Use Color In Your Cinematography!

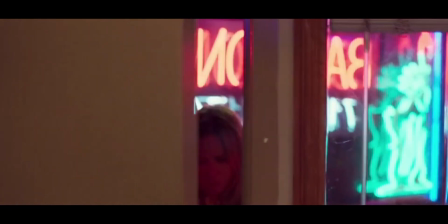When you go to portray a feeling in your cinematography, one of the first things that you do is think about what colour you want to use.
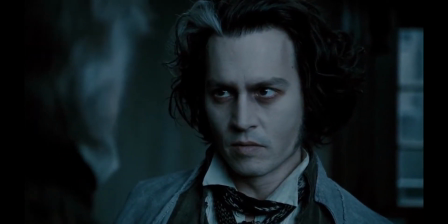Whether it's a blue to show the character is feeling down or an orange to show warmth and happiness,
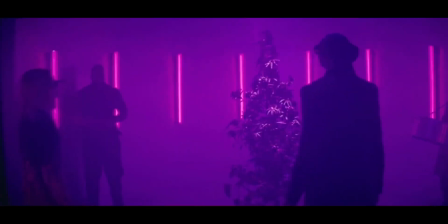choosing the right colour is the most important aspect to displaying an emotion, unless you're shooting in black and white.
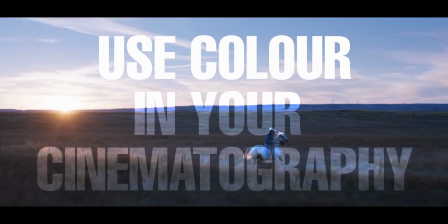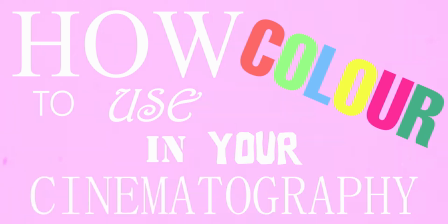In today's video, I want to look at how to use colour in your cinematography by talking about how to use it when shooting a film,
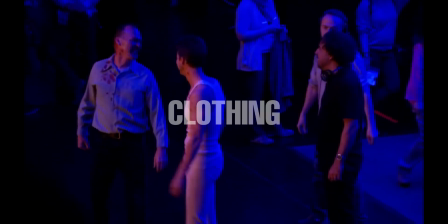such as what lighting you use, the sets that you build, as well as the clothing, and also how to choose the correct colour scheme.
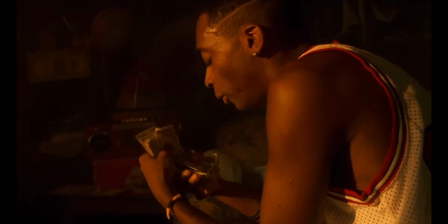There are so many ways to use colour in film, from shining a light on a character, dressing them in certain outfits, or even placing them in a room.
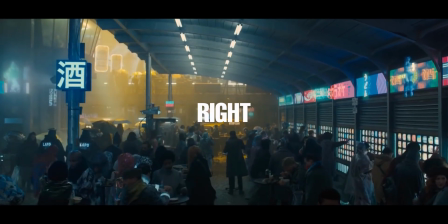The list is endless, but how do you decide what is right for the scene? Well, first you need to establish the mood.
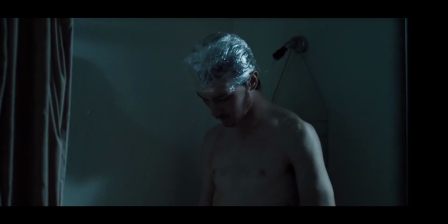Is the character sad? If so, try using a cooler gel when lighting them.
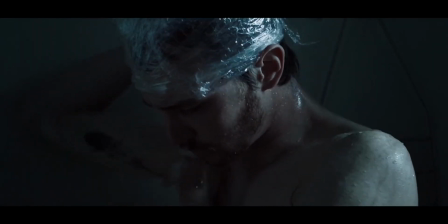It's subtle, but it will help subconsciously tell the audience that they should be feeling sorry for the character.
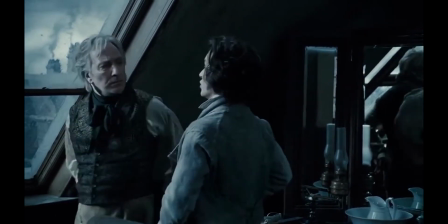You could also put them in a bleak room full of cooler colours from whites to even light greens, but that's also a stylistic choice that may not be right for the film.
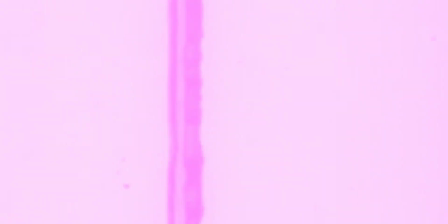If you feel as though neither of those really help you get your point across, try dressing your actors in cooler clothes.
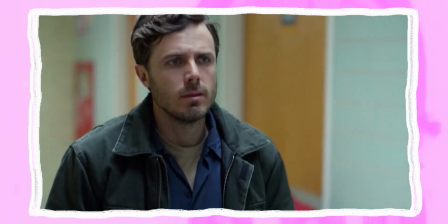Now, this is where you need to bring in a costume designer to properly create an outfit that both displays the character's feeling, but also doesn't look awkward on screen.
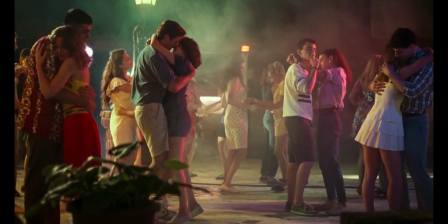But what if a character is feeling happy? Now, you could just mix all of the colours together, flash them on screen and be done with it.
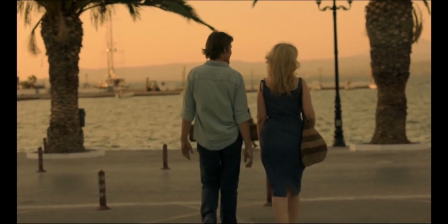But for a more specific colour, orange is definitely one that helps show happiness in a scene.
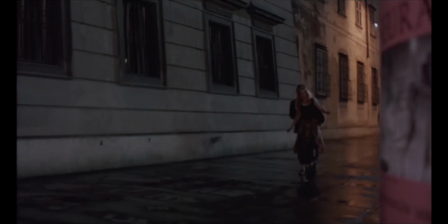It's the colour of a sky at sunset, and the one that when you think back in time is the most vivid.
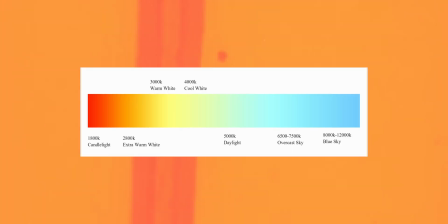It's also on the warmer end of the spectrum, which is the opposite of cold, which, as I just mentioned, represents sadness. What you don't want to do though is overuse colour in your scenes. For me at least, it's very important to keep certain colours to certain feelings in a film,
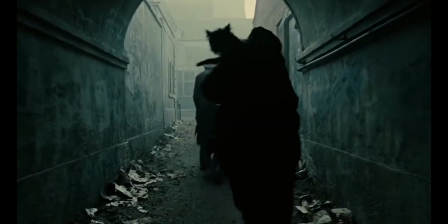otherwise they all just blend together and ultimately won't mean anything at all.
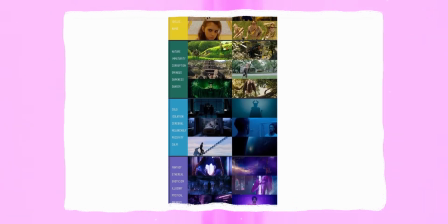I'll link a chart down below that can help you with deciding which colour should portray which emotion, but the best thing you can do is get out there and test those colours.
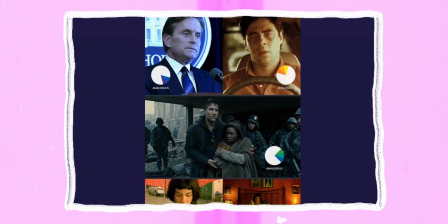There are several different types of colour schemes to choose from when designing with the lighting and even sets for your films.
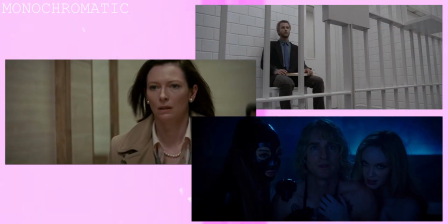First of all, we have monochromatic schemes. This is when you use a certain colour and stick to very similar shades of it throughout the entire shot.
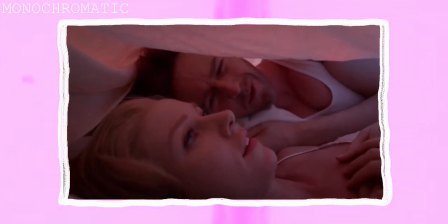For example, this scene in Birdman where Mike and Leslie are under the sheets,
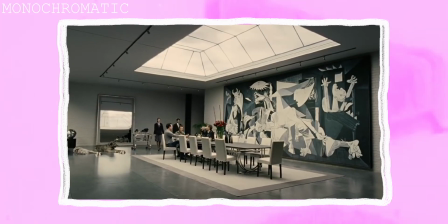or even this scene in Children of Men where everything apart from the painting is some shade of white.
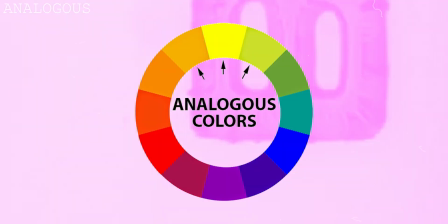Next, we have analogous schemes. This is very similar to monochromatic, but it allows for a more expansive range of colours.
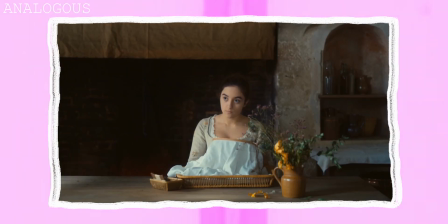For example, everything from blue to green. A great example of this is in Portrait of a Lady on Fire, where Sophie is in the kitchen making a crochet.
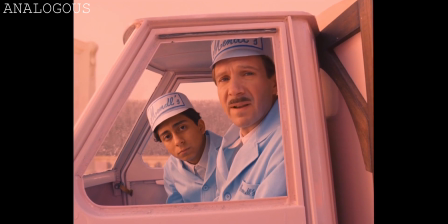Wes Anderson's films are also full of this kind of colour palette, and it's especially noticeable in The Royal Tenenbaums.
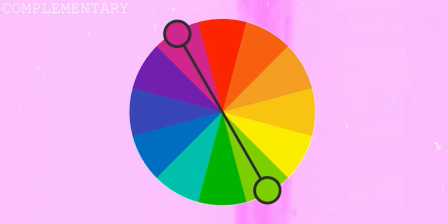Complementary colours are probably the most common type of scheme, as well as being the one that you have most likely heard of before.
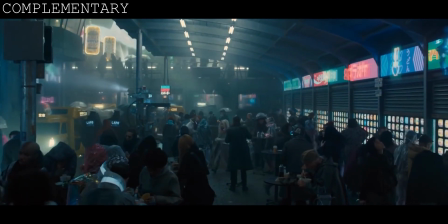The practice pretty much birthed the use of orange and teal, which is now the most famous colour grade in the world, being used in everything from the Bourne films to Mad Max.
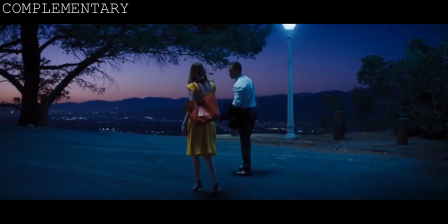But another great example of this would be the famous scene from La La Land, where Emma Stone is in a yellow dress, contrasting with a mixture of orange and purple in the sky behind.
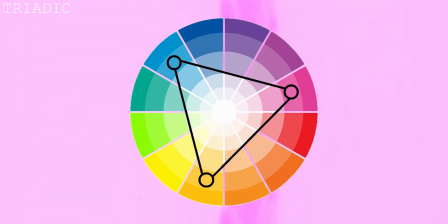The last scheme I want to talk about is the triadic scheme. This is where you use three relating, vibrant colours to create the perfect palette.
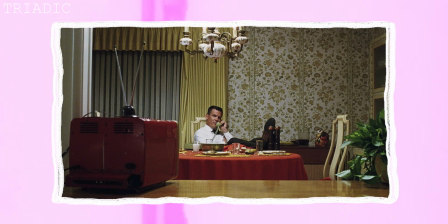A great example of this being in Inherent Vice, where Josh Brolin's character is at times surrounded by a bold orange, green and yellow.
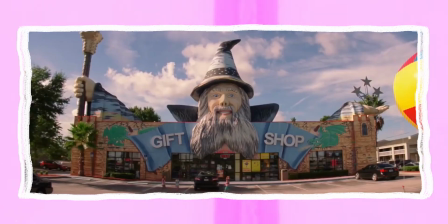Ultimately, choosing what colour to use is extremely important,
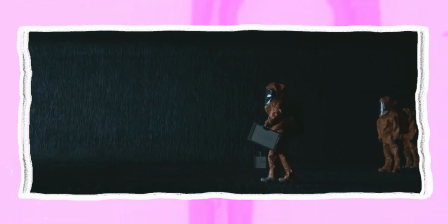but making sure you are using the correct colour scheme to use is also something that you don't want to skim over, because it can often make or break your cinematography.
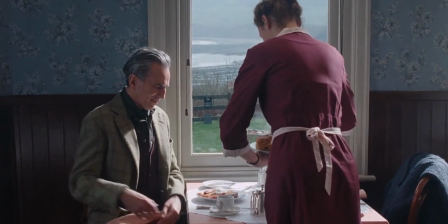Overall, spend some time when deciding what colours to use. Are they complementary? Do they convey a certain feeling when you are looking at them through the viewfinder?
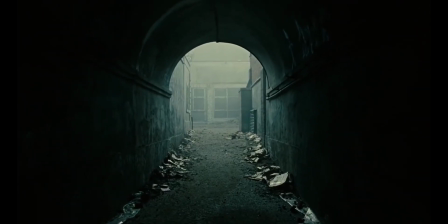Does it flow with the film? These are all questions you should be asking yourself when on set.
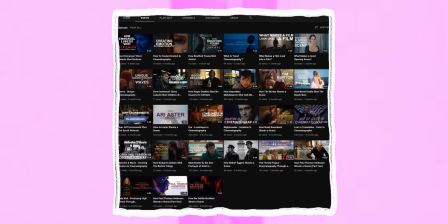Apologies for no upload last week. I've been extremely busy with pre-production for 2 projects, but I should be able to get back to the weekly uploads soon enough.